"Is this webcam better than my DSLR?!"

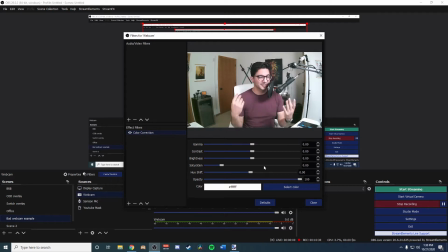250s
A lot of people are like, I don't know what any of this means. Same kind of sliders that you're going to be using for your Instagram photos. Only in this time, instead of just a single image, you're going to be putting it over an entire video. A lot of editors and stuff do this in post to make the colors, to make things look a little bit better,
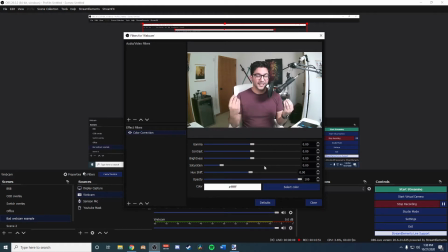268s
make it pop a little bit more, and that's where they get that really crisp cinema camera look. They're also using a lot higher quality cameras than what we're doing, but we will have a considerable better image after this. So the first thing that I like to do is I like to mess around with the saturation,
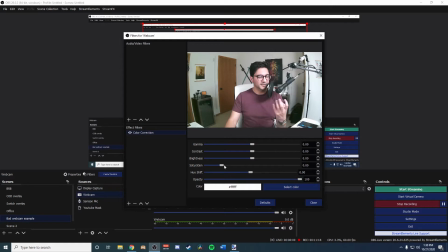285s
and the saturation is just going to kind of gives those like more of reddish orange hues to everything. So if you go like super up, see how I'm already very orange, very distinguished. It makes like everything that's red kind of get brightened.
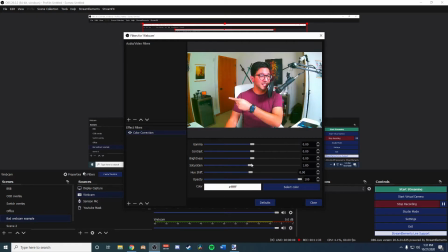299s
And you can see it in the very corner over here. When I slide this down, you can see it on my light, on my gel, on my light. You can see it on the door, how the reds just kind of brighten it up. And you can even see it in this line back over here.
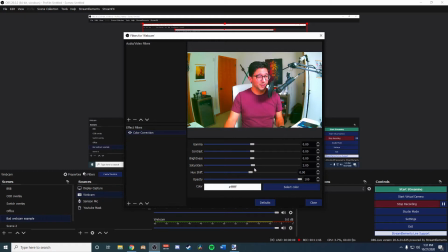314s
You can never tell how to like point on the camera. But yeah, so that's where I like to start. And honestly, you do not need to go crazy. So as you can see, it's super gray right now, especially after all that color change that we've done. So I usually like to start at kind of like 0.2, 0.25. Always a really good starting place for me anyway.
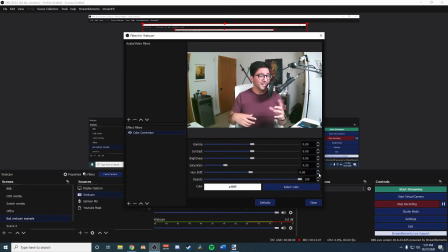333s
Already I can tell that the oranges and the reds kind of already pop. Does kind of give me more of a natural look. I don't look so like pale. If you're going for a pale look, you can obviously do that as well. But yeah, so that's where I like to start.
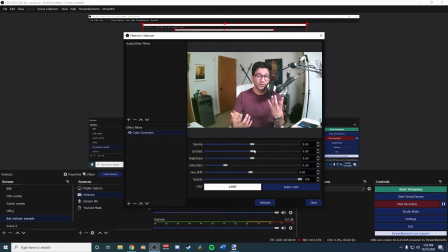346s
Then I like to move on to the contrast. The contrast is really here where we're gonna get those big definition of here's your background, here's your foreground. And this is really gonna be how you define yourself out from the background.
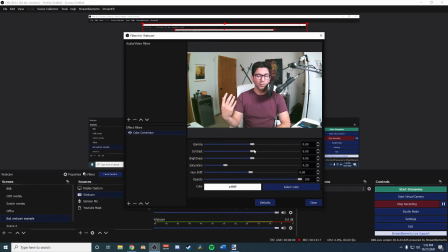359s
So it's gonna give everything kind of a little bit more defined border, and your brights are gonna be a little bit brighter and your darks are gonna be a little bit darker. And again, you don't wanna get crazy with these sliders. If you go too much, you get this image. So I like to again go to like, we'll go to like 0.15 for right now.
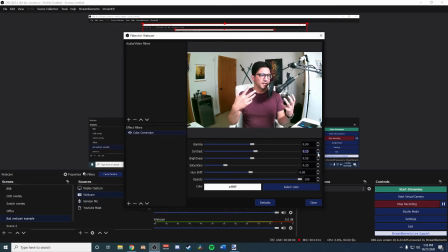377s
And I can already kind of see a difference in that my hair is really kind of standing out from the background. My chair looks a little bit more distinguished because it's a lot more white than everything else. Even my shirt looks a little bit more defined.
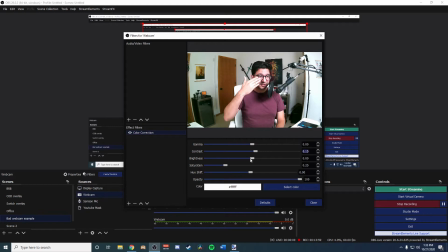391s
So from here, what I like to do is I like to go to the brightness. Right away, I can kind of see my face. I'm very kind of washed out from the lights. Dim the brightness down ever so slightly. So as you can see, the background got a little bit dimmer. I'm still illuminated, but that washout on my face looks a little bit better.
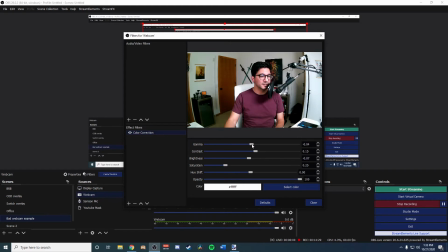410s
What we can do is we can turn this gamma down just ever so slightly. But as you can see, my colors now are really starting to pop. You have these very definitive lines that distinguish you, and that's pretty much it. You really don't have to mess with these sliders all that much. So we're gonna hit close on this, and it will save it. So this is the last test that I have. I wanna see how the color correction that we have done to my webcam stack up to my Canon EOS RP, my full frame mirrorless DSLR that I do stream with, and that I did the intro and the outro to this video with. And so let's give it a shot and we'll see where we're at. Okay, so my initial reaction is, wow, this is fairly comparable. Obviously the DSLR does have significantly better color. My face, it just deals better with the lighting. And honestly, that is to be expected considering the sensor in my DSLR is literally the size of the entirety of the webcam. So honestly, it kind of shows that there is nothing that compares to having a really high quality camera. However, the improvements that we've made really kind of make it a difference. And I'll do one further. We're gonna take off my color corrections on the webcam and we're gonna see how that stacks up against the DSLR. As you can tell, the DSLR is drastically better in everything.